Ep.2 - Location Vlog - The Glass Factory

Good morning, welcome back to the BC Media location vlog. So today we've got something completely different from last week. We've been given a studio by the Glass Factory studio down Progress Road. Just got here. As you can see, can't really see much, but yeah. So yeah, we're going to be doing something completely different to last time. We're going to be getting a bit musical today. Don't worry, me and James aren't going to be singing for you. We've actually got some decent talent this time. But yeah, let's get in there. Let's show you what's going on and let the day unfold.
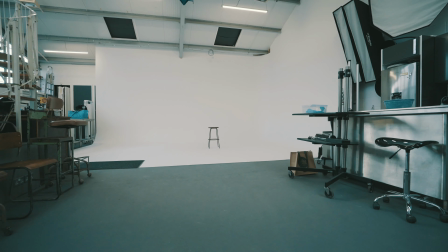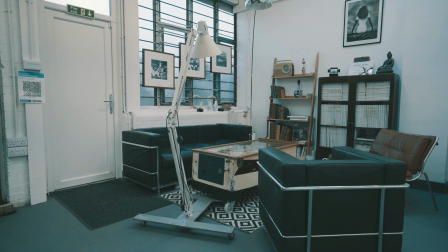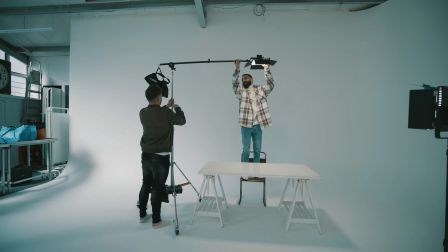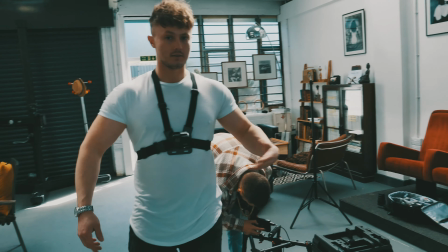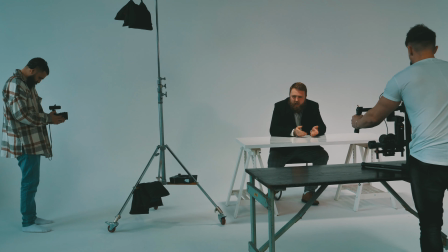(0:58)
So you might be wondering why I've got the Ronin sat on its stand on a table. Well, it's for that exact reason there.
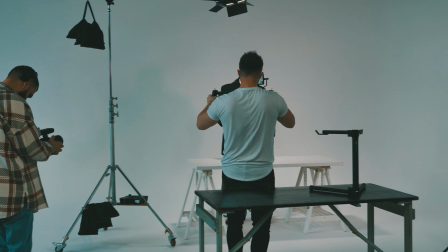(1:04)
I wanted to be able to give the effect of being static on a tripod, but I also wanted to be able to switch it up and move about.
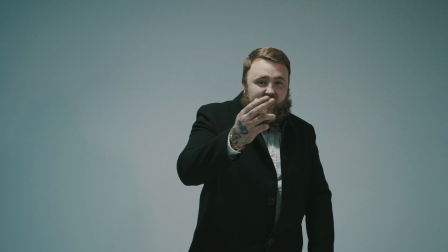(1:11)
So once Zeus, our performer, stood up there, I was able to quickly go from a static position to a mobile tracking shot.
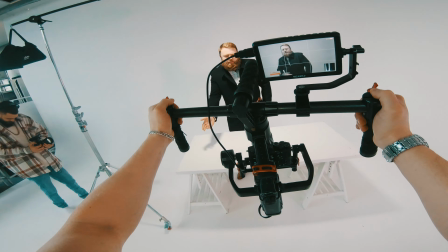(1:18)
This added depth to the video by using camera movement to represent a change in pace in the song.
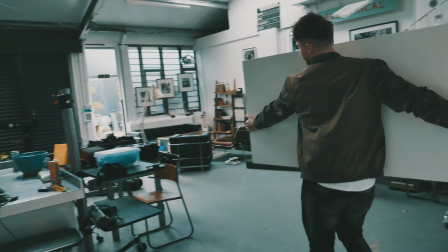(1:24)
We made use of the available props the Glass Factory had to offer. One good thing about all of them is they're all on wheels.
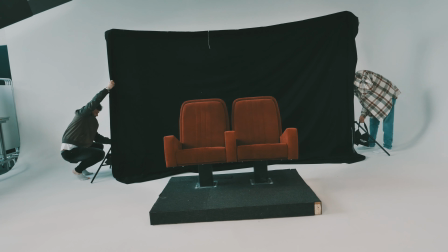(1:30)
This makes our lives so much easier. They have these fantastic cinema style seats, so we made use of those.
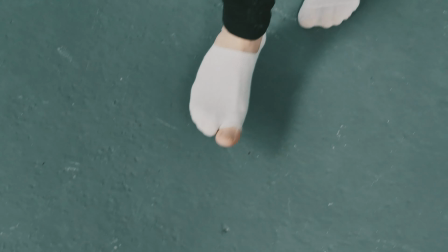(1:36)
We arranged the set, made it look just like a cinema. In the process, I ripped a hole in my sock. You don't want your grubby shoes all over the nice bright white cove.
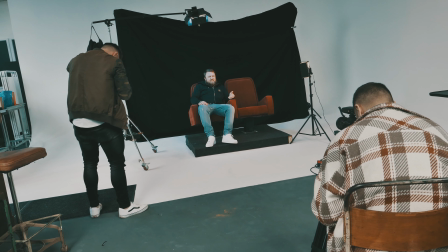(1:43)
Leaves marks, ruins the effect. So yeah, you don't want that. So we spent some time positioning the lighting to create the colour we wanted for the shot.
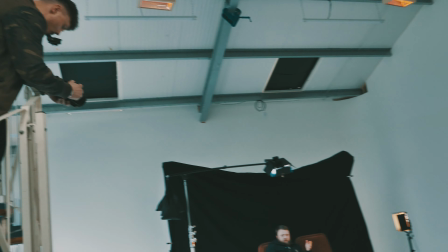(1:50)
In an ideal setting, I would have blacked out the entire studio and used a projector to replicate that cinema feel with the flickering light, that sort of thing.
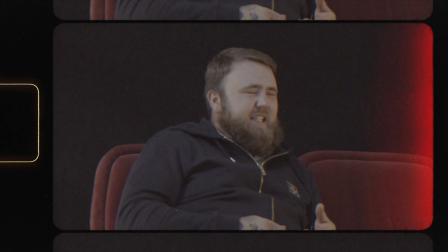(1:57)
But this was an extremely last minute arrangement, and we were basically tasked with working with what we had there and creating the best thing possible, which I'm pretty sure we did here.
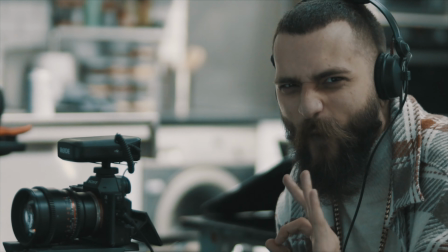(2:06)
I'm happy with what we got, and as you can see, James looks chuffed. So we just wrapped the second scene. I think we're going to do some stuff on the stairs next. Up here, use this little area. Nice bit of natural light coming through. See how it goes.
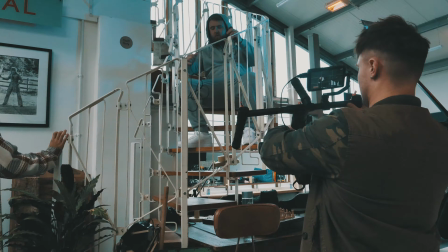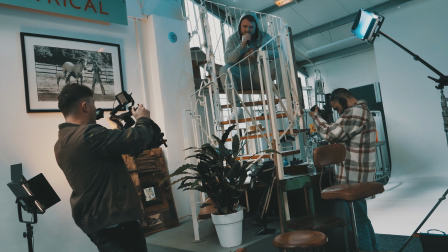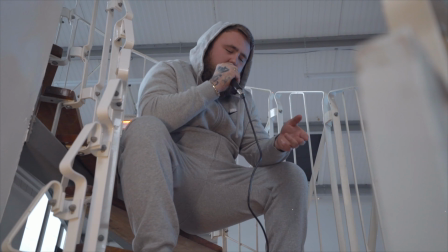(2:33) Bars, but you're writing wrong. Said you're sending, you've been writing long. Don't talk air saying fighting's long.
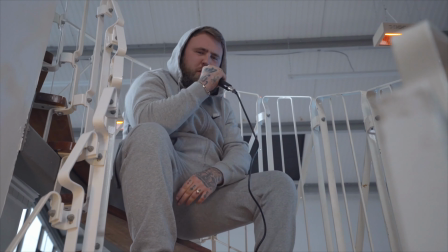(2:38) After saying I won't be with the Mackies on. I'm in front of the decks with my Nikes on. Armani jeans with a Mac lead long.
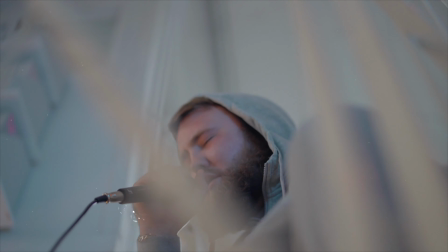(2:43) Talking all of that shit online, you best stay on the page you've been typing on.
Yeah, so we just wrapped shooting Zeus. We've got Alana coming in to do a bit of a performance for us. Not sure what we're going to do yet, but we're going to use this area.
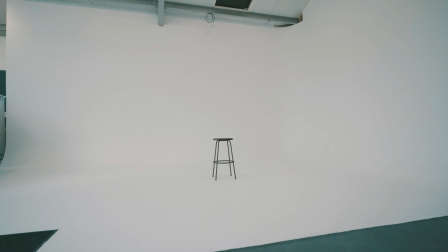(2:55)
Yeah, see what we can do.
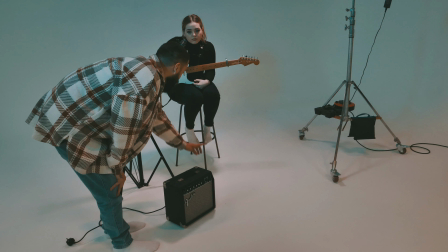(3:01)
So with Alana, I wanted to create quite a minimalist look, just her and her guitar.
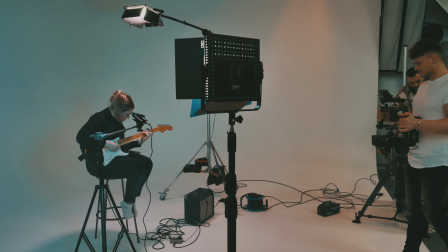(3:06)
The infinity cove they've got at the Glass Factory is perfect for this.
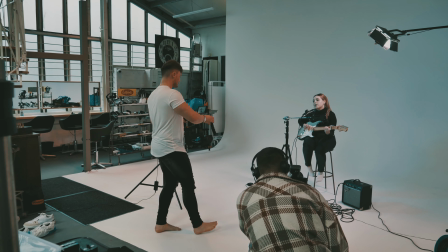(3:09)
Obviously it singles her out, she's there, she's in the frame, alone in what looks like an infinity of whiteness, which is basically exactly what we were going
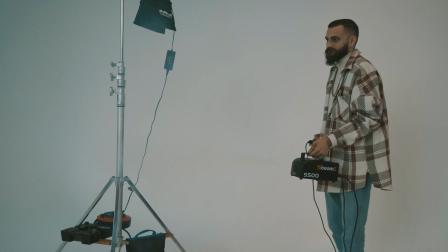(3:16)
for. James brought our smoke machine along. This was great because it added a little bit of haze to the shots, and that meant it gave it a little bit more depth to them.
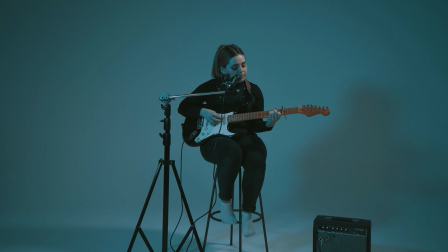(3:23)
In the infinity cove, you can't really tell distance because it is infinity,
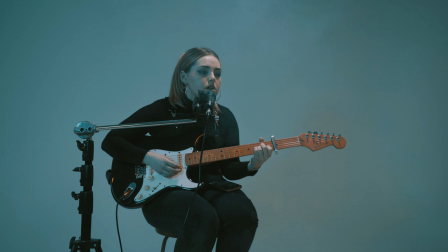(3:28)
so adding that depth in there with the haze gave a little bit more to the shots.
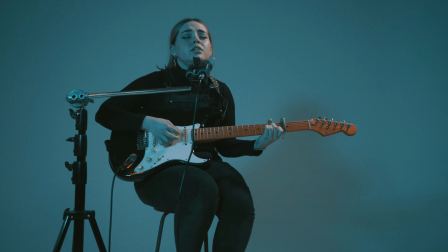(3:34)
Once again, we were really happy with the finished shots. Alana has such a powerful voice, it works so well with the minimalist look we went for.
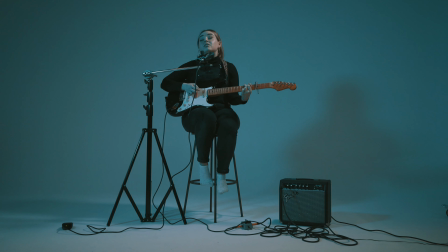(3:39)
We're going to be dropping the edits really soon, so keep an eye out, you'll be able to hear the songs and see the work that we've created. So we've just wrapped up our shoot at the Glass Factory studio. As you can see, it's an amazing space.
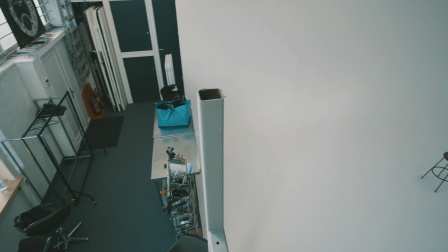(3:54)
There's so much room here. I think it's got the biggest photography cove in all of Essex, if not further. But yeah, it's like a London studio in Essex. It's quality. If you've got the chance to come here, it's so versatile. You can use the space for whatever you want.